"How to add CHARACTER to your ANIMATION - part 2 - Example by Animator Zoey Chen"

Zoe Chen did a fantastic job, so if you see her in the halls of the academy, tell her she did a great job. I will tell her again next week. Probably next week, I'm gonna continue with the animation blocking, and even though it's important and I think it's important to watch and to learn, I still wanna bring in some contrast in my own lecture so you're not stuck with one long topic on this channel. So that's it. As always, if you like this, I would love a like and a subscribe and hitting that bell button, all that jazz but if you like this shot and you see your fellow students zoe in the halls of the academy you should tell her that she did an awesome job because she did if you have anything nice to say post a comment i will let her know or if she watches this she can see the comments for herself and that's it from me i will see you next week okay let's take a look at this
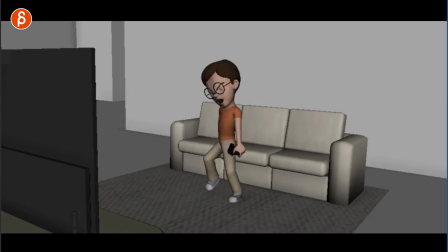oh my god I love this this this is fantastic I love it the only thing is
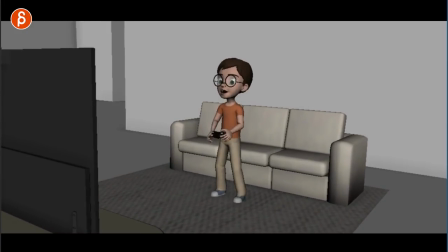9:09 just keep your like how big in frame he is how about this leave the camera like that uh and then scale down your you don't really have to I mean you can just leave the tv like this i kind of liked seeing this shape so i would have said um scale the tv down so that we can see the
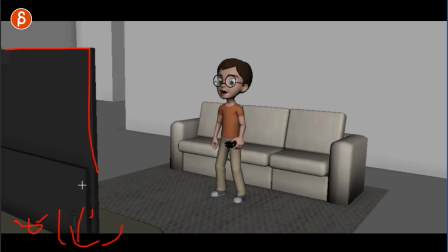9:30 you know the table the the legs i don't think you need to maybe some cables so we understand it's a tv no actually i think it's fine all right forget everything i said up until now don't move the camera because we want to see this framing um and i absolutely
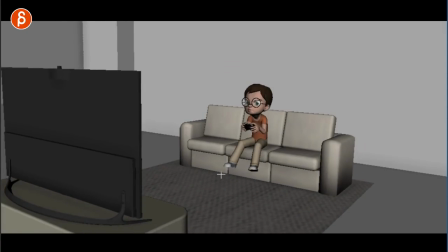9:46 love this this is so great his concentration i love how the feet are
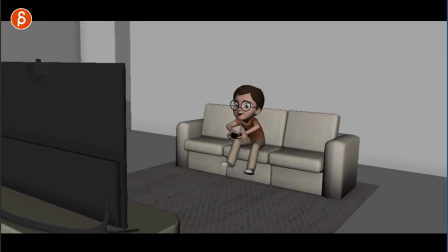9:52 dangling the legs i like that he uses that little swing to get forward because of the
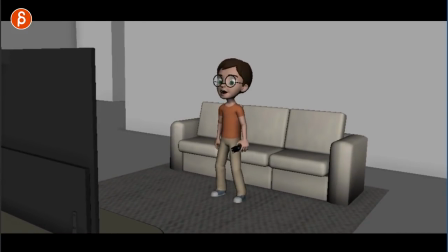9:57 energy and the action you could potentially he's doing this right and then as he plays i would still have him lean forward so he's a bit more engaged and then when this happens he can go back up where he's a bit more like like that moment where
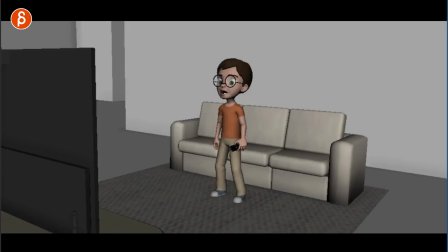10:16 he feels like the shock sets in then you can be a bit more forward right so it's not so straight and a bit too default so he's a bit more lean forward but as he
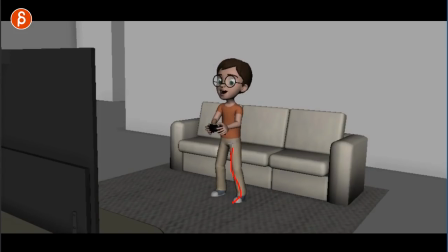10:30 plays this i would definitely have him legs a bit more bent and more engaged forward so again you have a bit more room for body contrast and visual contrast. Then this is just too, what's the word?
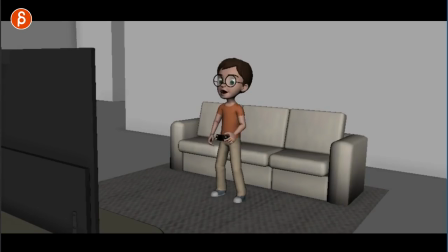10:45 Linear and just even in timing, just how this floats down, even though there's a bit of a change there. You want to make this a bit more interesting and evolve the body a bit more. It just was a bit too simple there. This is fantastic.
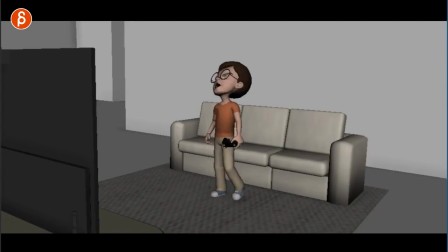11:06 i'm assuming you used reference i want to see that reference out of you did this i love the engagement of the shoulders the drag of this arm all the changes in the body his face